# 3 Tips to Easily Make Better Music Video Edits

So you just filmed a music video and now you gotta edit the thing all together. Well, how are you gonna do it in a way that makes it look good? Well, in today's video, I'm gonna give you 3 simple tips that will make your music videos look better and feel easier to edit all at the same time. What's up everyone, it's your music video maven Gabby, and welcome back to the Musicians Prime YouTube channel, the #1 place for musicians to learn how they can leverage their careers with video. Here at Musicians Prime, I aim to teach you about all the facets involved in making a great music video, from planning to filming to editing and promoting, without all of the technology overwhelm, because who has time for that, am I right? If that's the kind of thing that you're interested in learning more about, or you're just interested in learning how to make better video content, consider subscribing. So when it comes to music video production, editing is probably the #1 thing I get asked about the most. How do I make a really good edit? Well, there are a lot of parts involved in editing a music video. Well, in today's video, I'm gonna focus on 3 of these things. And the reason why I choose these 3 things is because not only are these 3 simple little steps going to help elevate the look of your music video, but it's going to make it easier to edit your music video too. And isn't that what we all want? To make our lives easier with this whole video production process? So yeah, let's not waste any more time. Let's get into that edit.
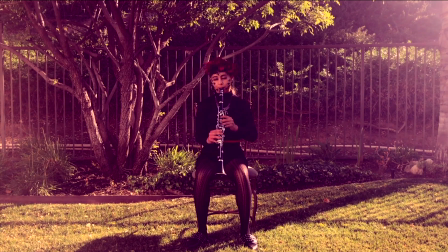[1:34]
Figuring out which order to put your music video clips in is probably one of those stressful parts about putting an edit together.
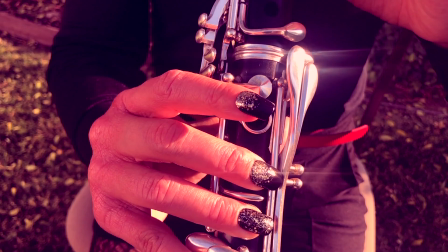[1:40]
Sure, you filmed all the clips and got all the scenes, but now where are you gonna put them? Well, that's why you gotta plan that shit ahead of time.
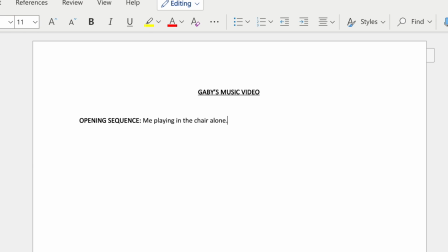[1:47]
When you plan your scenes out ahead of time, it's gonna make it easier for you to edit, because then, once you start editing, all you have to do is drag the clips in the timeline the same order that you planned them in.
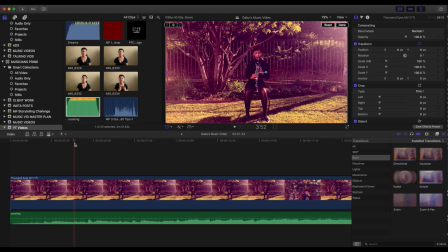[2:03]
One way we can edit the scenes in our music videos to make them look more interesting is to edit the clips to the beat of the music.
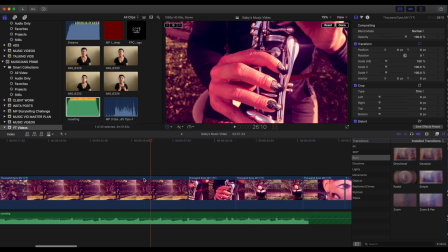[2:10]
So if you look along the audio clip, you can see where the little waveforms peak up, and this is usually where the beat is most prominent in the song.
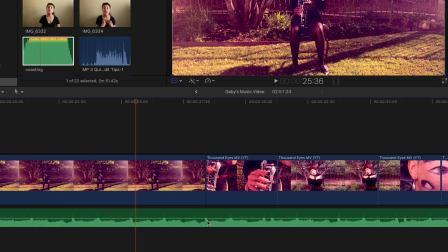[2:18]
So if we edit our clips alongside these beats or along any other areas of the piece of music that has prominent rhythm in them, then we can make the clips more interesting. Here's an example of what that could look like.
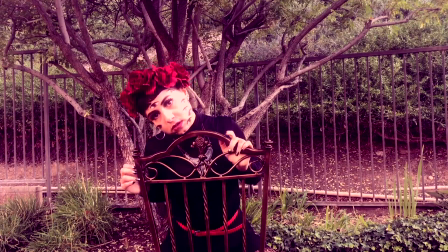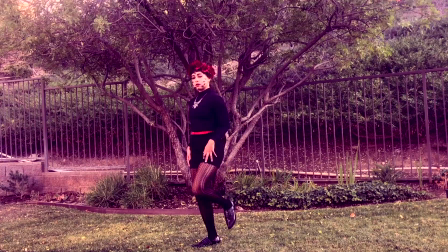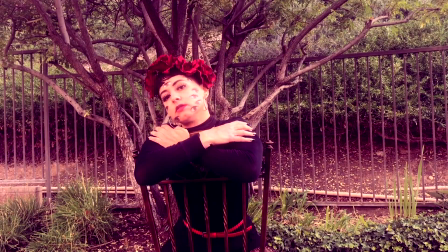[2:41]
Editing those clips to prominent beats in the music,
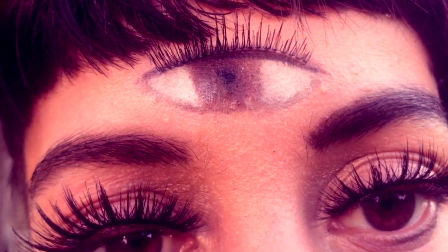[2:43]
I was able to make for a more visually interesting experience because I got to see something new almost every time a beat changed in the music.
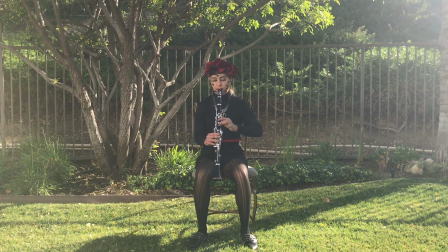[2:58]
One way to create visual interest in your music video is to change the colors and the exposure in your clips.
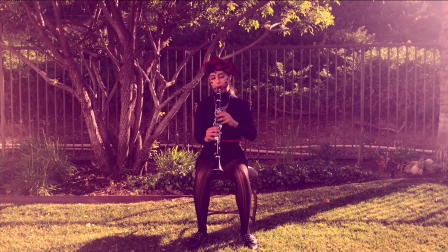[3:04]
Notice how when we move on to the second clip, it's a bit moodier, darker. The dark spots have more of a reddish, purplish tint to them. Color and light change so much of the way we see video, and I'm gonna show you how you can edit this in your video clips.
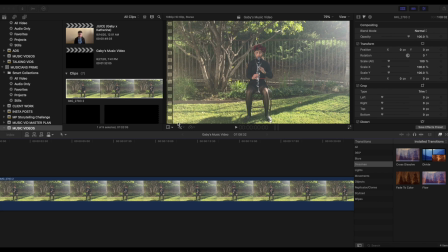[3:20]
Okay, first we are gonna access the color board. Right underneath the display part in Final Cut Pro, you're gonna click this little magic wand, click Show Color Inspector, and then in the top right-hand corner, you're gonna be able to access the color board. First, we're gonna play a little bit with the exposure right here. So if I click on this black little knob going up and down right here,
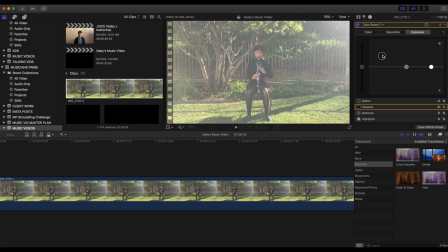[3:39]
I can adjust how much light in the shadows or the darkest parts of my clip will have.
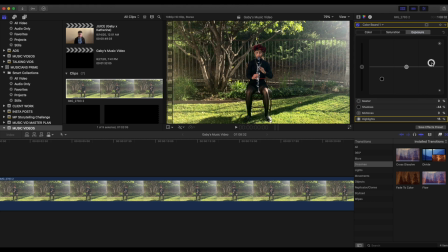[3:45]
So I can adjust the lighting on that. If I click this white or gray button, I can do that for the highlights and midtones. Highlights refers to the lightest parts of the clip, and midtones refers to the middle parts. So now I'm here at the color board, and again, very similarly to the exposure knobs,
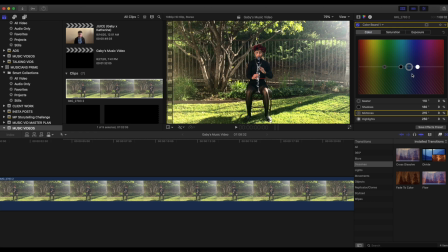[4:01]
I can adjust the amount of color or the different types of color that can be seen overall with this big giant button here.